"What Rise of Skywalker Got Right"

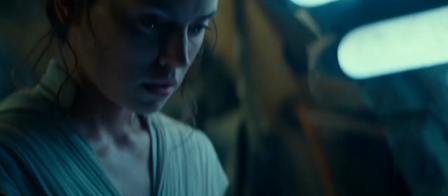(4:09)
But Rise of Skywalker is full to the brim, featuring more than any of his previous films.
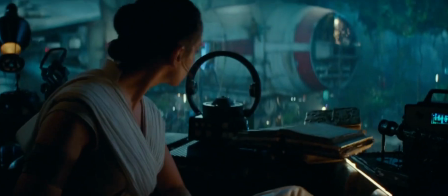(4:16)
Someone start counting, please. 1, 2, 3. 1,
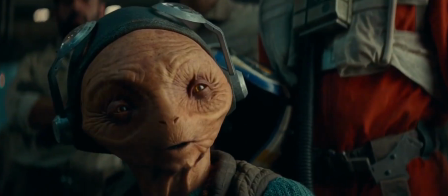(4:20)
2, 3. 1, 2, 3. 1, 2, 3.
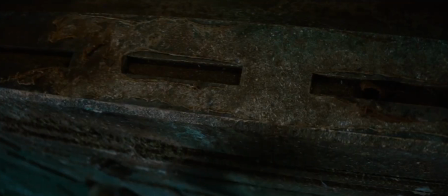(4:25)
1, 2, 3. 1, 2, 3. You get it.
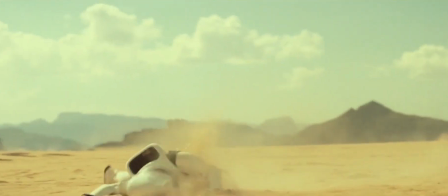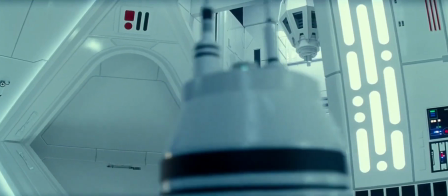(4:36)
Personally, I love this kind of shot. It's got a real functionality to it.
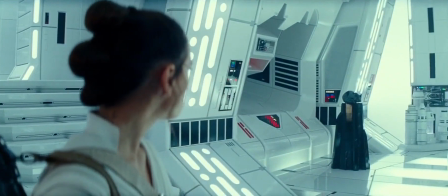(4:41)
It doesn't get in the way or call a lot of attention to itself, and it's something that's inherently malleable and widely applicable.
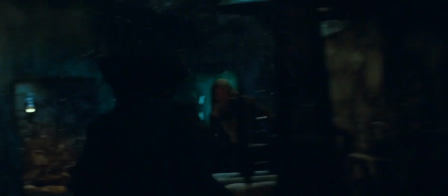(4:48) Whose ship is this?
It can be moderated and adapted to fit just about any scene or situation.
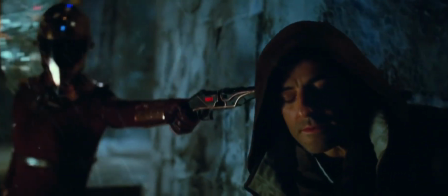(4:54) Heard you were spotted at Monk's Gate.
You can stay in the same angle.
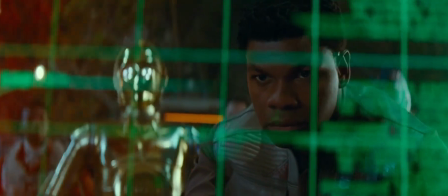(5:00)
You can dolly forwards or backwards. You can rotate 90 degrees, 180 degrees.
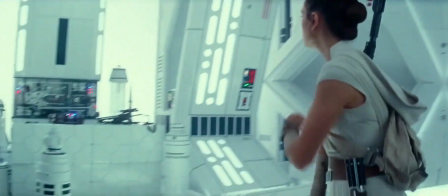(5:06)
The options are pretty unlimited. Abrams doesn't necessarily use it in any one specific way,
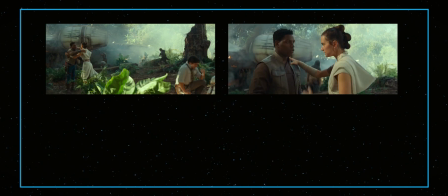(5:12)
although he does have a tendency to start wide and progressively push closer to an actor's face by the third point in the shot.
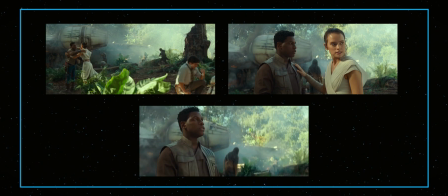(5:19) You light speed skipped? Yeah, well, it got us back here.
Watch how this shot in the deck of the Star Destroyer moves.
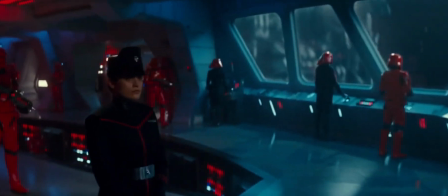(5:28) Captain, Kijimi is in range. Fire.
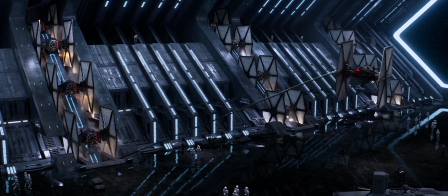(5:33)
Just for fun, here's pretty much the exact same shot in Force Awakens.
We have an unsanctioned departure from Bay 2.
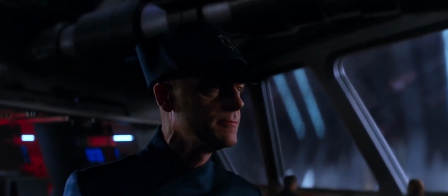(5:41) Alert General Hux. Stop that fighter.
And then another version that's pretty close to it from the first Star Trek.
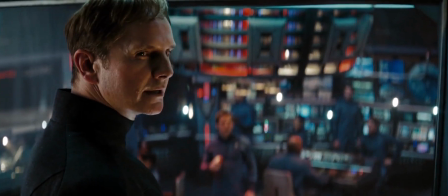(5:47) How the hell did that kid beat your test?
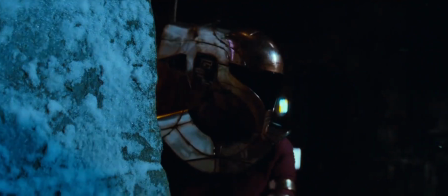(5:53) I do not know.
Directors have been staging shots like this for years, and it's easy to see why.
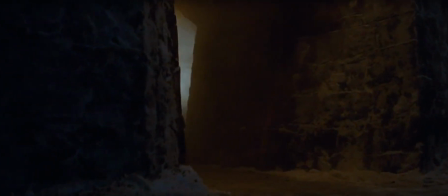(5:59)
It's simple, it's clean cut, and it does wonders to help keep the pace nice and lively.
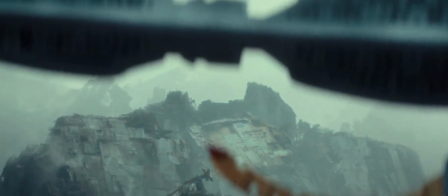(6:04)
Even when the story literally makes no sense, it's always watchable.
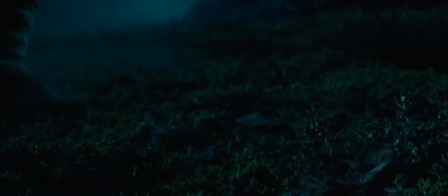(6:12) Wayfinder's there.
I don't want to go too far into it, but I do think that this is the film's ultimate downfall.
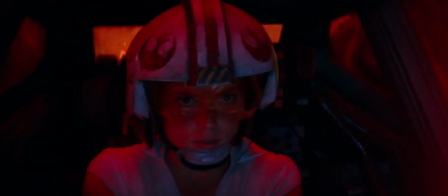(6:19)
It's a gorgeously shot film in desperate search of a story. Its screenplay is kind of a chaotic mess.
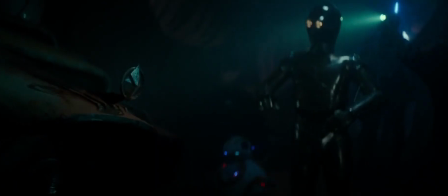(6:26)
Go back to that sequence in the cave.
What's that? Is that a speeder? An old one.
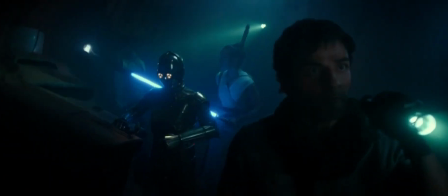(6:31)
This 28-second shot is staged with proper depth and moves with motivation,
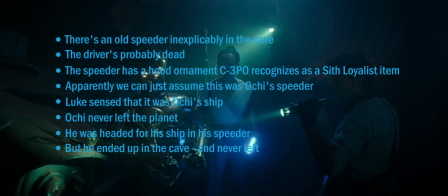(6:37)
but there's something like 8 individual plot points that the characters race through in that time frame, and the effect is, well, kind of exhausting.
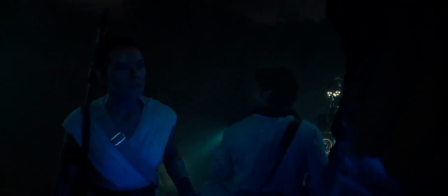(6:45) And he ended up down here. He was headed for his ship. Same thing happened to us, happened to him.
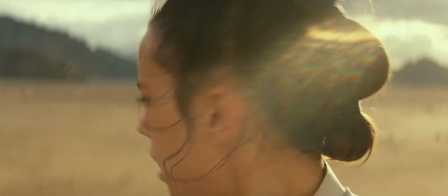(6:49) So how did Ochi get out? He didn't.
Take that idea and expand it out wide, and I think you have the film in its entirety.
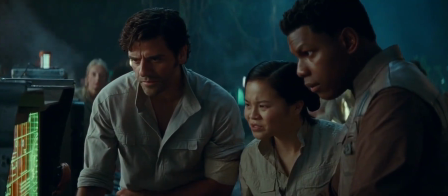(7:00)
Still, I think it's fully possible to admire the art and craft of the staging and camera work while recognizing the faults of the storytelling.
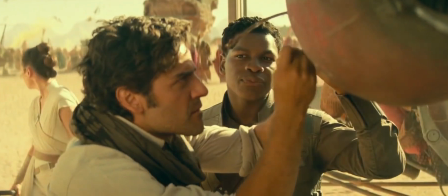(7:10)
I love cinematography that moves like this, and I want to give credit where I think credit is due.
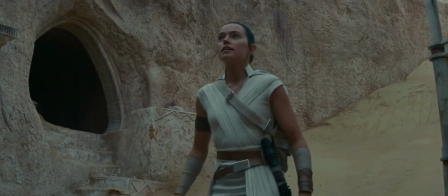(7:15)
For my money, Rise of Skywalker is, visually speaking, a natural and positive step in the evolution of Abrams' style.
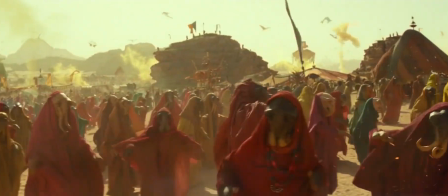(7:23)
And for nothing else, it's just always refreshing to see a blockbuster director actually
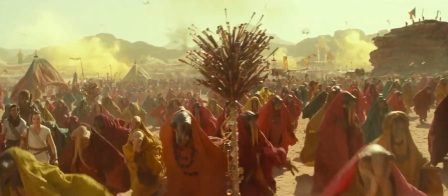(7:28)
move the camera and actors with purpose and play with the depths of the frame itself.
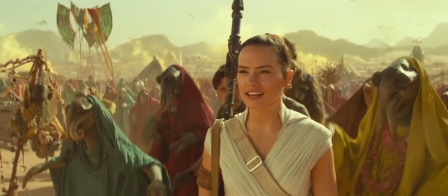(7:35)
It's a shame about that script, though. Thank you guys so much for watching. This video is brought to you by Mubi, a curated online streaming service showing exceptional films from around the globe. Every day they premiere a new film, whether it's a timeless classic,
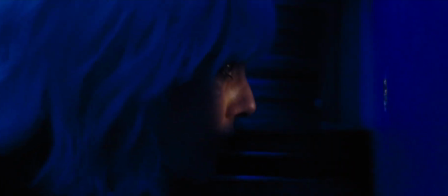(7:53)
a cult favorite you've never seen, or an acclaimed masterpiece, there's always something new to discover.
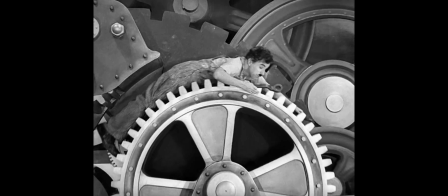(7:58)
Every film comes lovingly handpicked and curated.
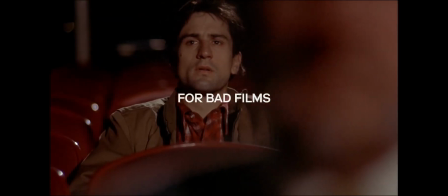(8:02)
Because of that, I found that I end up spending way less time browsing and more time actually watching.
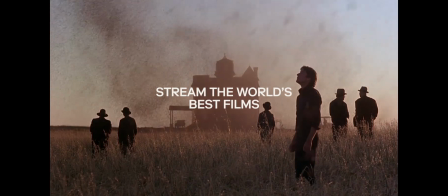(8:08)
It's like your own personal film festival that you can stream anytime, anywhere, on any screen or device.
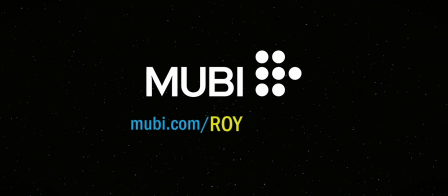(8:14)
And right now they're offering a great deal.